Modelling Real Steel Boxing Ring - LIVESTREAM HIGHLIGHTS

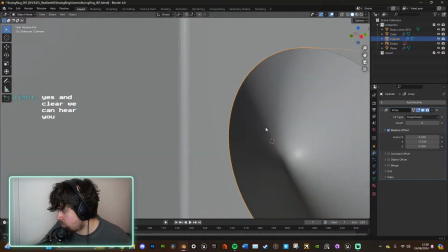And, I mean, you're not going to see in here, so realistically we can...
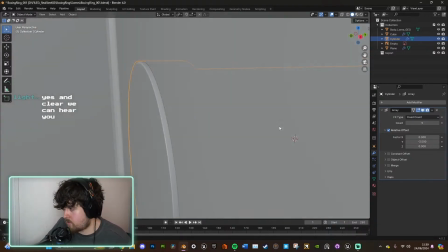This is definitely not efficient, because you're not even going to see this, but I'm doing it anyway.
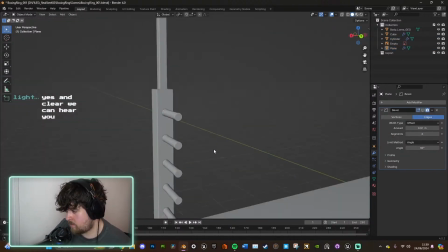Screw it. Okay. So, there you go. It's looking very nice, looking very snazzy.
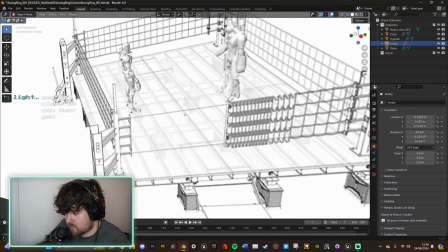Now, before we move on, I have forgotten, we've got these little nuts and bolts, right?
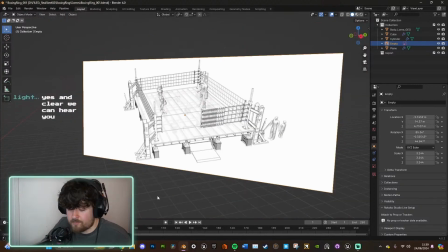We want these in the bottom of our thing. So, here's what we're going to do.
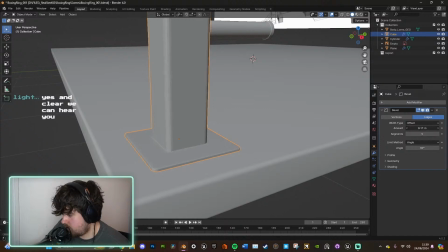I think we're going to do
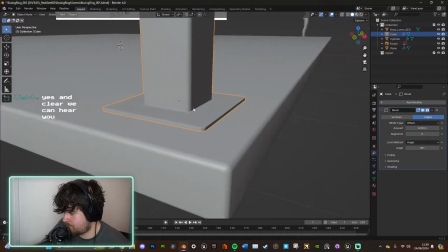that. Yep. Cool. So, here...
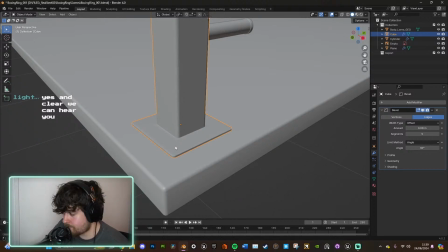And here's a way that as well that you can make a model when you bring in a mesh, a base mesh. Here's a way that you can make it snap to place. So you hold down Shift and you right click. This thing is now wherever this is. When you bring in a base mesh, that's where it's going to appear.
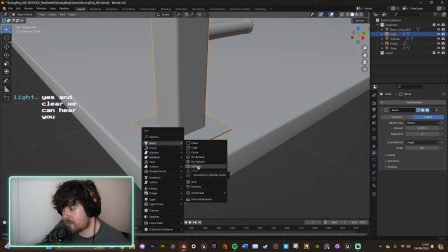So now I can go Shift A, mesh. I want to make a nut and bolt. No. This is too many.
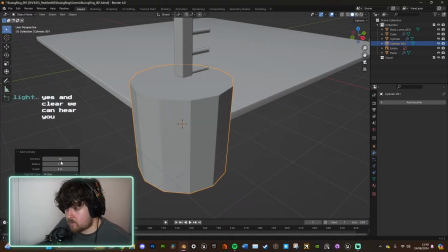So let's bring it down to 12. Still. Bit high.
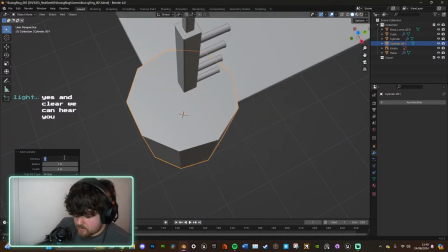How about 9? I don't know. How about 8? That looks better. Right?
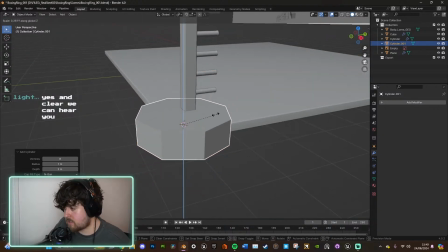That's what we want. Just going to scale it on the Z. Scale it right down.
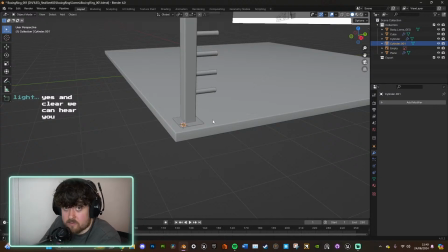Now, I do not need to apply a bevel to this, because look how damn small it is.
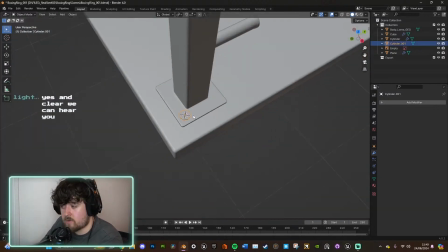You are not going to see this.
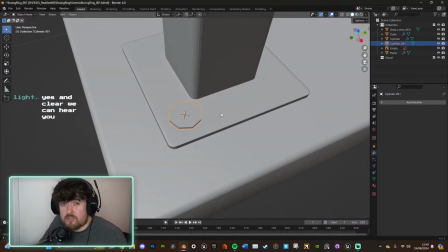You might notice it on a wide shot when you maybe watch the short film a second time, but other than that, you're not going to notice it.
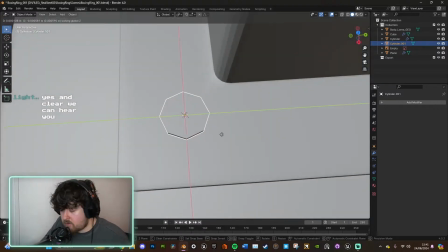So... And you might say, well, if you're not going to notice it, why are you doing it in the first place, Sam?
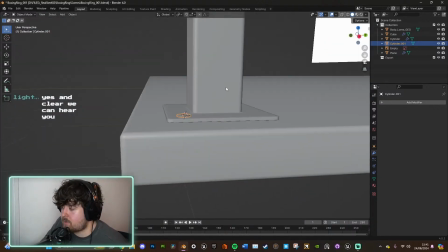Well, the reason why I'm doing it in the first place is because I care about detail.
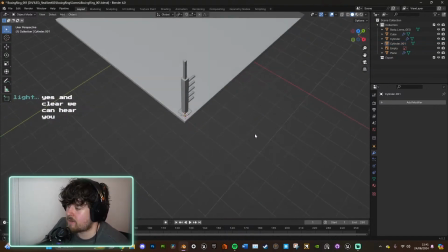I'm a 3D modeler, and when it comes to 3D modeling, I care about detail.
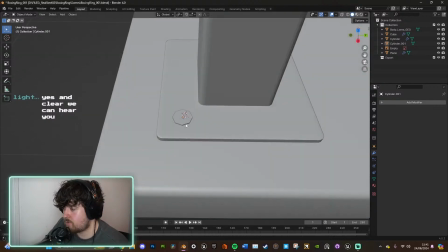I want this to feel as real as possible.
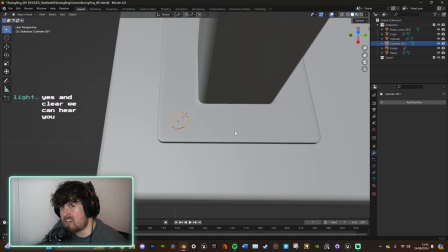And when things are just magically glued together, and there's no proof of welding, and there's no proof of using nails or bolts, it can start to feel a bit not real.
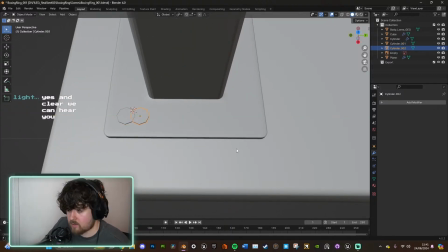So I don't, I don't like that.
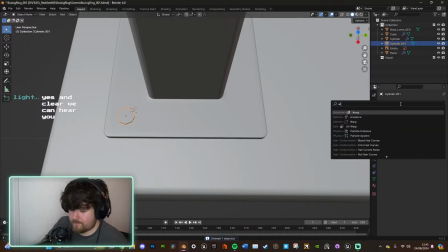So let's do another array. Cool. So about the same.
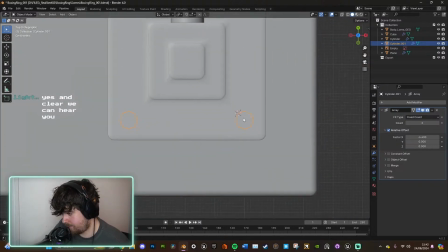Can't tell. Hang on. Let's go on the top view. Yeah, that looks fine.
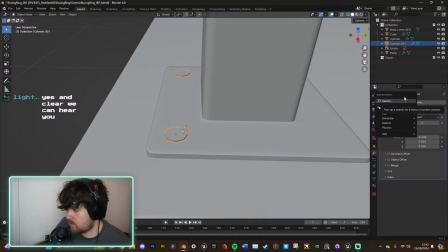And then we don't need to duplicate. We can do this. Mirror. So we've got mirror. This is what we want. And we want it on the Y axis, right?
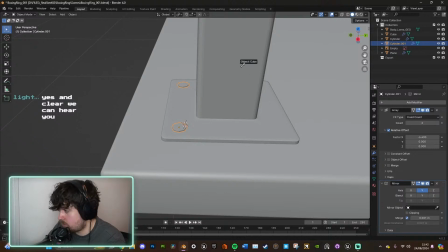And then here's mirror object, and this controls what it's mirroring, what's the base, and booyah, look at that. From one model, and it's just one, right? And I can edit this to look like whatever I want, and it's going to apply the exact same thing to all 4 of them.
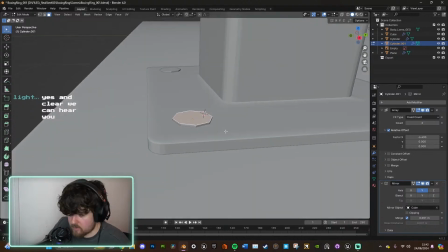Which is sweet. I don't have to worry about it. So let's actually bring this up a little bit.
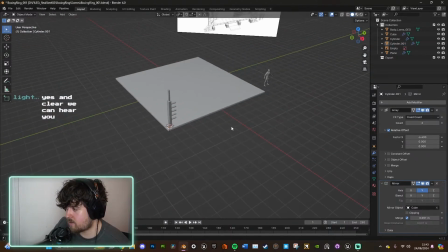There we go. It just looks a little nicer, you know? Looks a bit more like, okay, that's actually bolted in, right?
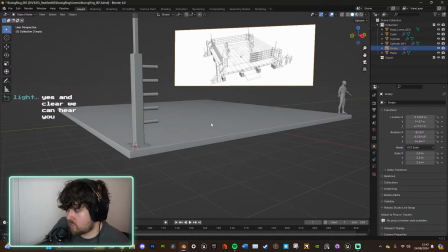And pays off. Pays off well.
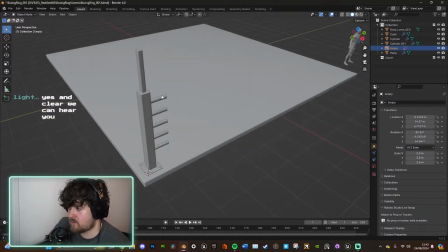So now that we've got these, and that's looking nice, this is all coming together nicely as well. we're going to create this bit.
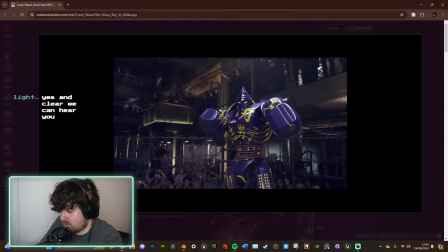And it's very simple. I mean, we saw on here, didn't we? It looks like, just looks like a plain piece of metal, like a sheet of metal that's been cut really thin.
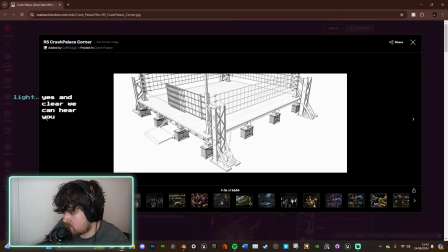Yeah, yeah, it is. Yeah, it's just like a basic piece of sheet metal.
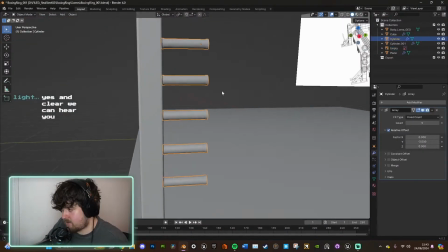Oh, this is going to be the hardest bit, guys. So, like I said, hold down shift, right click.
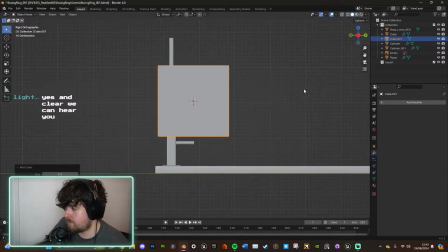Let me come in here. We're going to bring a cube. All right. And we're going to scale it on the Y. So S, Y. Pretty good.
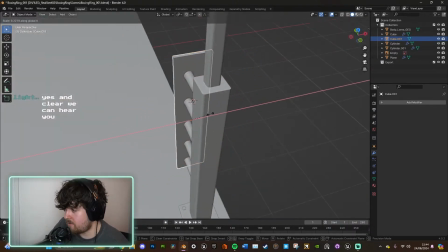I mean, it's a bit wide. It's a bit on the wide side. Very nice.
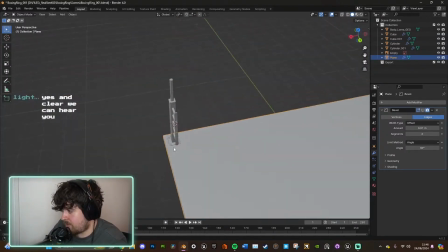Apply a bevel. So I'm pretty happy with this at this point. Pretty happy with this.
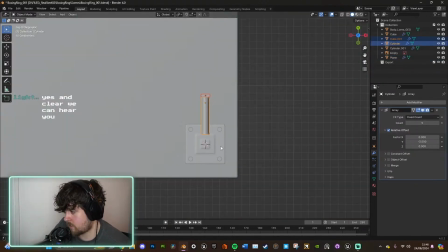And I'm going to get that slap bang in the middle. I'm going to change it to this.